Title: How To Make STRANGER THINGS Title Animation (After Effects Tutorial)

It's that time again. A brand new season of Stranger Things.
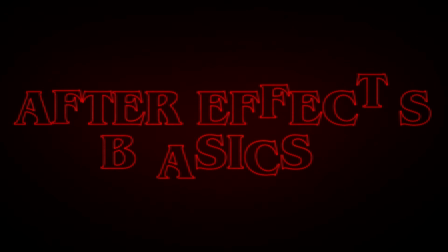Well, I watched the Stranger Things intro and thought I'm gonna recreate it and make a tutorial about it.
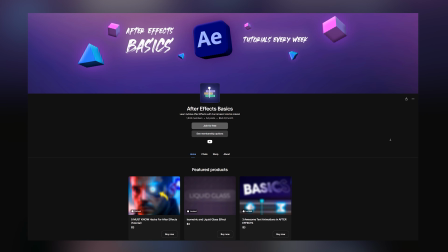The project files for this animation are on our Patreon, so if you want to download it, link below.
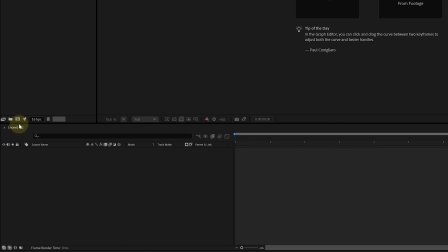Alright, let's build this thing. So first up, a new composition. I'm clicking this little new comp icon in the project panel.
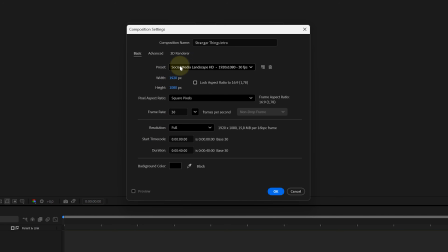Set it to whatever you want, but I'll go classic 1920 by 1080, 30 FPS. And of course give it enough duration because this intro needs to be dramatic. So like 40 seconds.
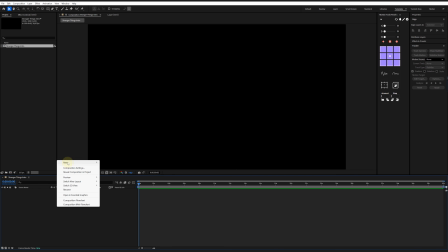Hit OK. Now let's create a black void of sadness. Right click in the timeline, go to New, Solid, pick the color black, hit OK, boom.
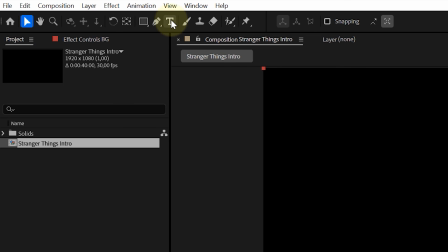Black background done. Next, we need our text. Go to the top and grab the text tool, the big T. Click in your comp and type whatever you want.
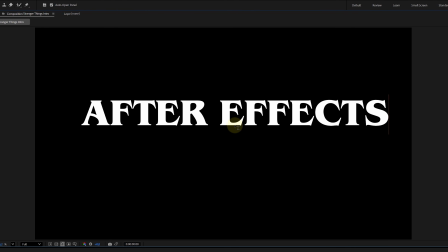You can type Stranger Things if you want the full vibe, or your own title, or your channel name.
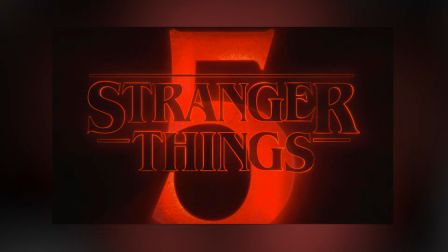Anything works. Now, quick fun fact. The actual Stranger Things font is available on Adobe Fonts and it's called Penguin. I don't know how to pronounce it. But yeah, if you want it accurate, use that.
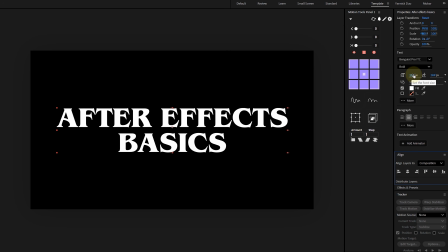With the text layer selected, go to the Properties panel and tweak your font size, tracking whatever you need to make it feel right. Now here's the key part, the outline look. In the Properties panel, turn off the fill and turn on the stroke.
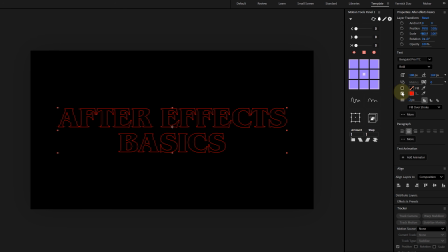Set the stroke color to red. And now you've got that iconic red outline title vibe.
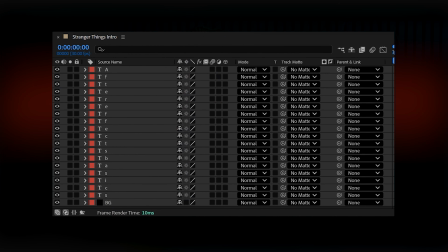Easy. Now we need every letter on its own layer, because we want to animate each character separately.
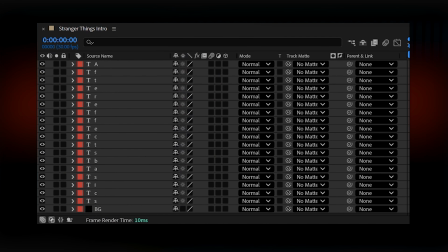And After Effects doesn't like it when you try to do complicated letter animations inside one single text layer.
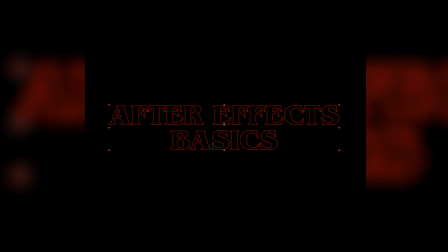It gets messy fast. But before we split up, this is your warning. Make sure your text is final. Make sure the spelling is correct, because once you separate it, going back is annoying.
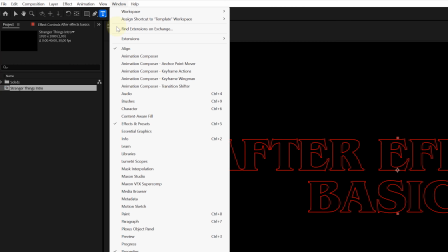You can do it, but you'll hate yourself for it. Alright, if your word is final, let's split it.
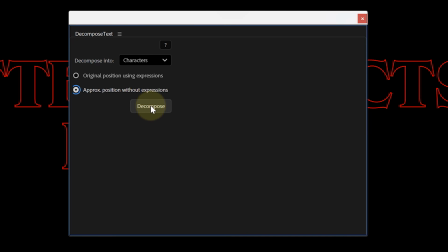I use a free plugin called Decompose Text. One click and it explodes your text into separate character layers.
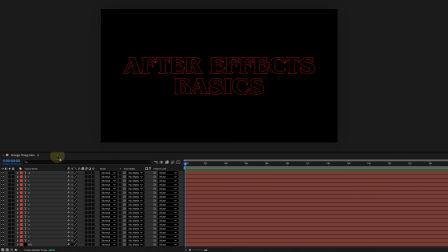It's a lifesaver. Now you'll see why we did this. Because we can animate the letters individually, just like the real intro.
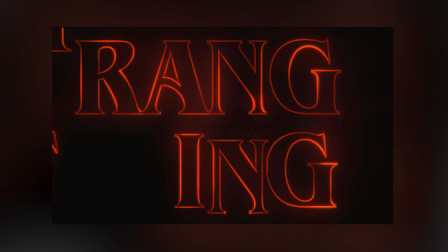In the Stranger Things intro, the center letter moves first, and then the other letters follow.
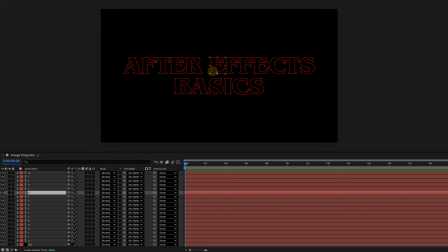Pick your center letters first. Select one of them, hit P on the keyboard to reveal position. Now here's the trick that makes animating this super easy. The position you currently see, that's your final resting position. That's where the letter needs to end up. So instead of animating forward, we set the end keyframe first.
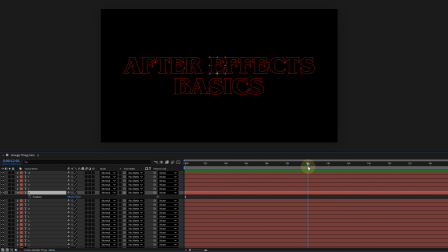So I'm moving my playhead to around 10 seconds. You can do 8, 12, whatever, but give it time to feel slow and creepy. At that point, click the stopwatch next to the position. That creates a keyframe and it locks in the final position. Now go back to the start of the timeline and at the start, move that letter away in a direction you like.
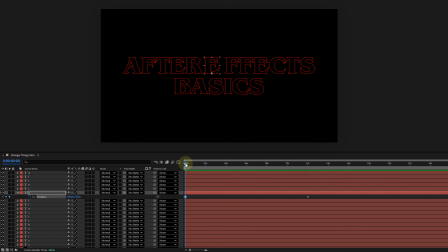You can move it upwards, downwards, sideways. The real intro feels like letters are drifting into place from the darkness, so don't make it too wild. Subtle is powerful here. Once you move it, After Effects creates a new keyframe automatically.
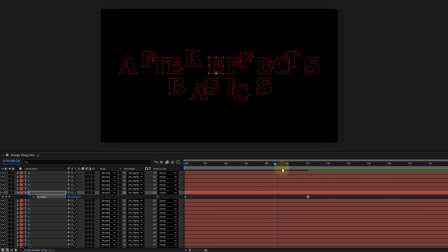So now the letter travels from its offset position into the final spot. Now repeat that for the other letters, and here's what makes it feel like the intro. Don't have them all start at the exact same time. Offset them. Start the middle letters first, then start the next one slightly later, then the outer letters even later.
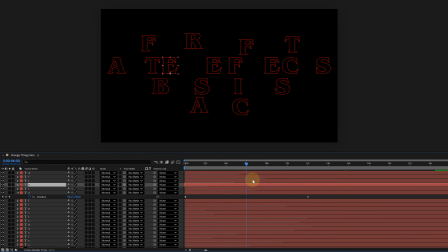So it feels organic and not like a robot lined everything up for you. And yes, it takes a minute, but this is the part that makes it look good.
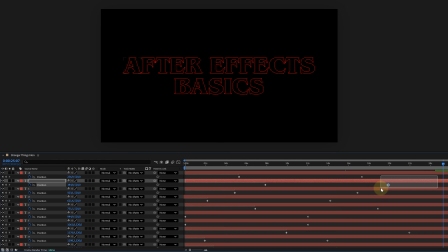Once you've animated all the letters, we want the ending to feel smooth. Select the last keyframe of each letter, the ones that land in place, and give them an ease in.
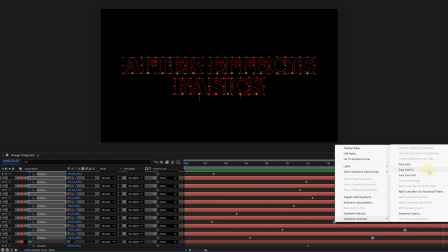You can right-click Keyframe Assistant, Ease In. The idea is that the letters slow down as they settle. And voila! You're done for today. No, just kidding. The best part hasn't even started yet. But first I want to talk about something even better. Something called Storyblocks. I've been using this plugin for After Effects and Premiere Pro for years.
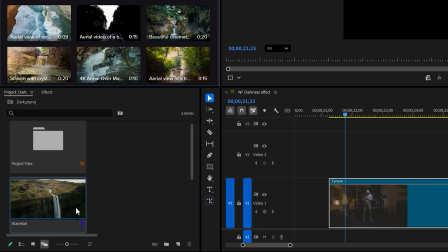All you need to do is click the download button and boom, my video is in the project panel.
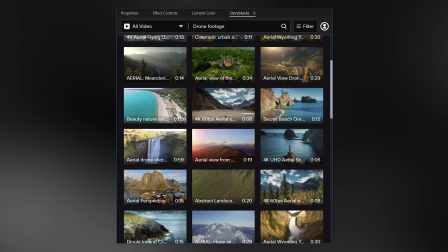You can type in a keyword, for example drone footage, and look at these beautiful cinematic shots all made by real humans.
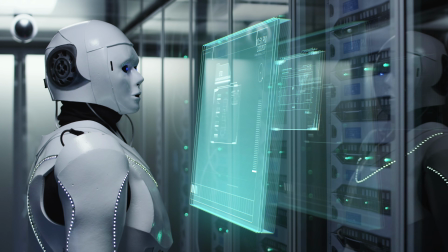They're not AI generated like on most stock libraries nowadays.